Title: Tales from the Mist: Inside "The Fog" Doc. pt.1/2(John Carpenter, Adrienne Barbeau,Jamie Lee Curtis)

I think you'll see in all of John's films that he is attracted to strong women characters,
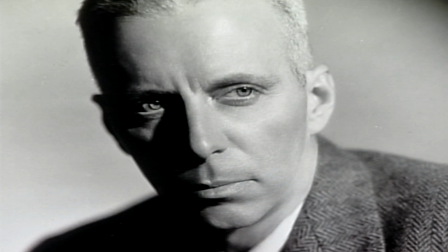(7:48)
and I know he's said in other interviews that he's a huge fan of Howard Hawks and the Hawksian woman. And so he wrote a heroine. He wrote a strong woman.
Well, that's what I get for owning a station.
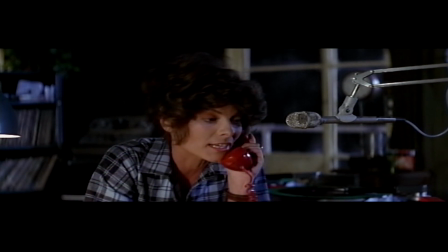(8:00) And if you don't tell me why you call in about 15 seconds, I'm going to have to hang up on you.
She's not being saved by someone else.
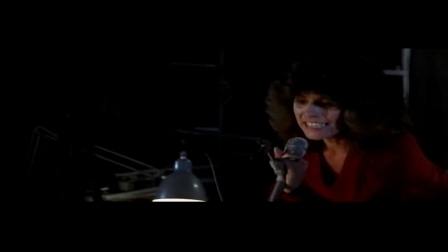(8:06)
She's doing the saving.
Andy! Andy, get out of the house! Mrs. Colbert, get him out of the house! Please, run!
I became a John Carpenter fan when I saw a screening of Halloween.
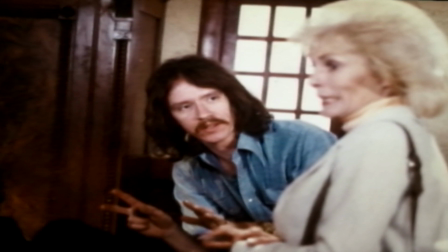(8:20)
After the screening, I was very impressed. And I told him, I said, if you ever have a role for a middle-aged actress, I would love to be in your movie because I really admire your work.
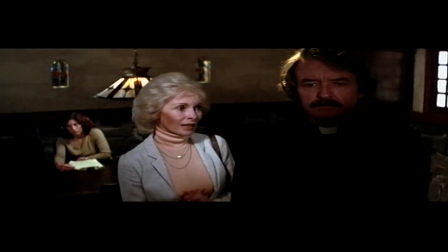(8:32)
I've always been a fan of Janet Leigh.
I think you're taking all of this much too seriously.
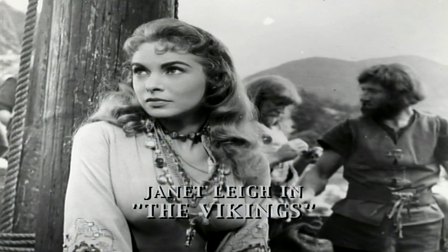(8:37)
I was a fan especially of Janet Leigh in The Vikings. It was one of my favorite old Viking movies. Here was an opportunity where we wrote this character who was kind of like the mayor of this town.
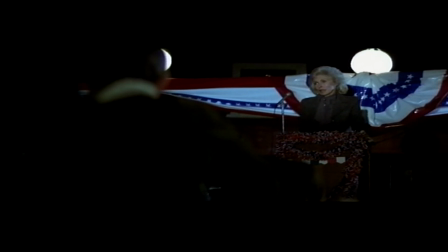(8:47) All of us living here in Antonio Bay today owe a great debt of gratitude to those men and women 100 years ago.
And why not cast Janet Leigh, my hero from Psycho, and just some incredible films. And we knew her phone number, so we called her and asked her to do it, and she did a great job.
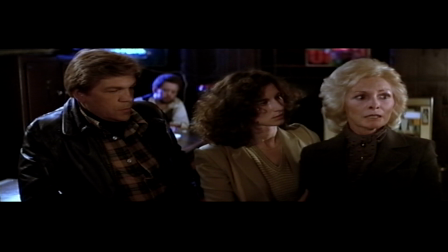(9:05) It's funny, but all I can think about is my silly dog barking all night.
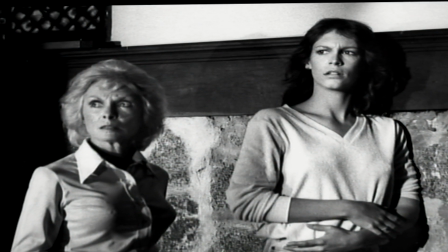(9:11)
My mom and I don't really work together in this film, which I must tell you, I prefer it. Because it's very easy to put us together as a mother-daughter and make it a package deal in quite a few films. and we've been offered little parts
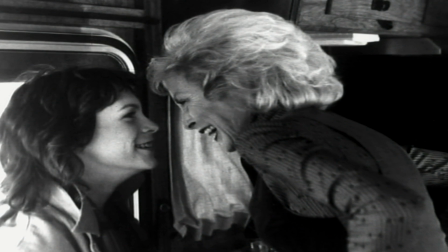(9:24)
here and there mother and daughter i would much rather work with her maybe in a film but i'd rather save that one time that we
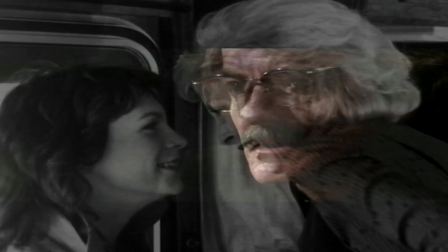(9:30)
worked together for a really terrific project our celebration tonight is a travesty we're honoring murderers for the priest i think we needed to
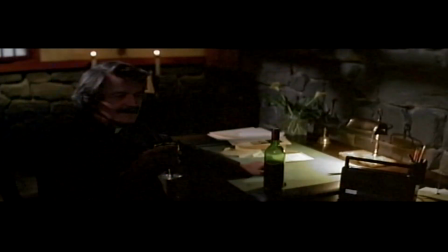(9:41)
have somebody who was very sober in terms of his realization that he
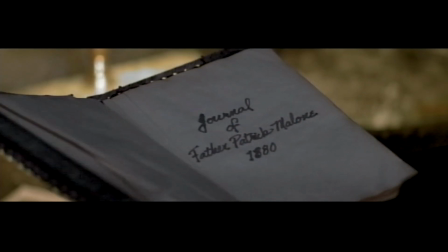(9:47)
had kept the secret and he'd hidden it from everybody and so i think hal holbrook is a
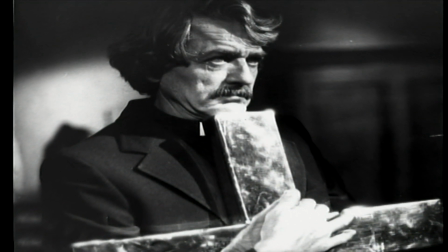(9:52)
brilliant character he's mark twain and i think to have mark twain have that evil side to him that sort of negative side to him for me was very exciting but it does not soothe the horror that i feel being an accomplice to murder
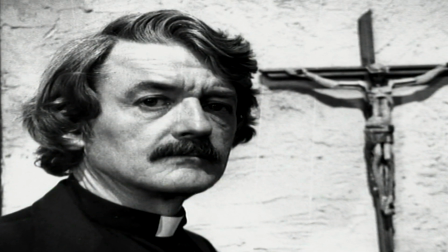(10:08)
he was really scary and um my responses were i mean it was for real
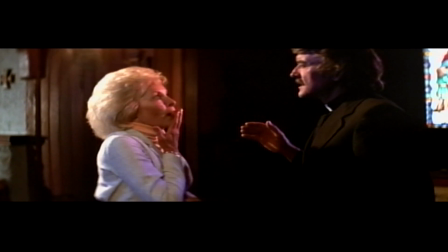The interesting thing about shooting John Hausman was that we shot that scene, which is around a campfire on a soundstage.
My God, it was a fire burning on the shore.
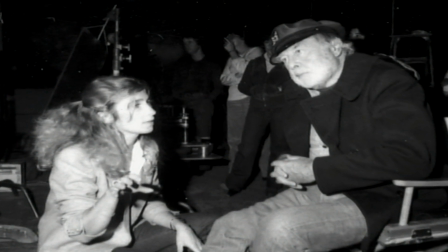(10:35)
We set up this sort of fake little campfire, brought John Hausman in for a day. We're in our 20s, our late 20s, we're filmmakers,
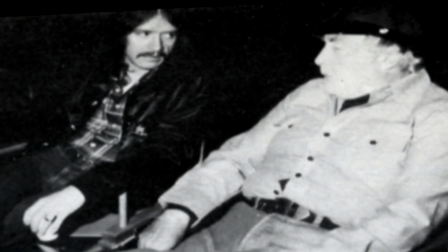(10:42)
we're on our second film. and he was such a gentleman and he's from the old school and he validated in many ways the process that we were making the movie the fog
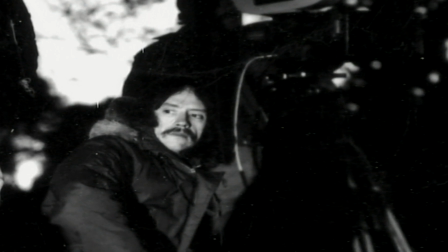(10:54)
shit i'm sorry john has a very dark side there is you know that duality in john that
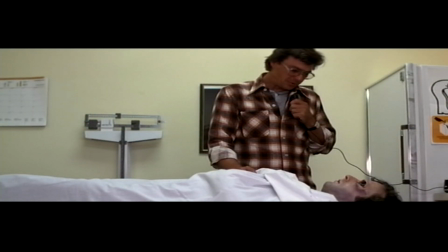(11:03)
i think is thematic in every film he ever does evidence of deep penetrating wounds in each ocular orbit entering into the cranial cavity. John is a storyteller using visuals.
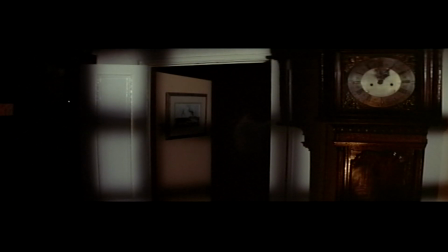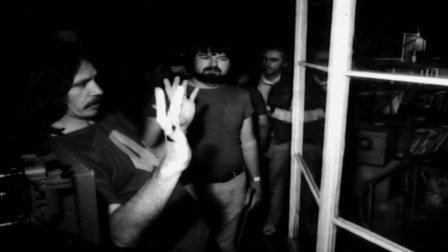(11:26)
His great strength when I began working with him was the revelation that he really cared about the camera and the storytelling with that. John's filmmaking is a study in how to keep it simple.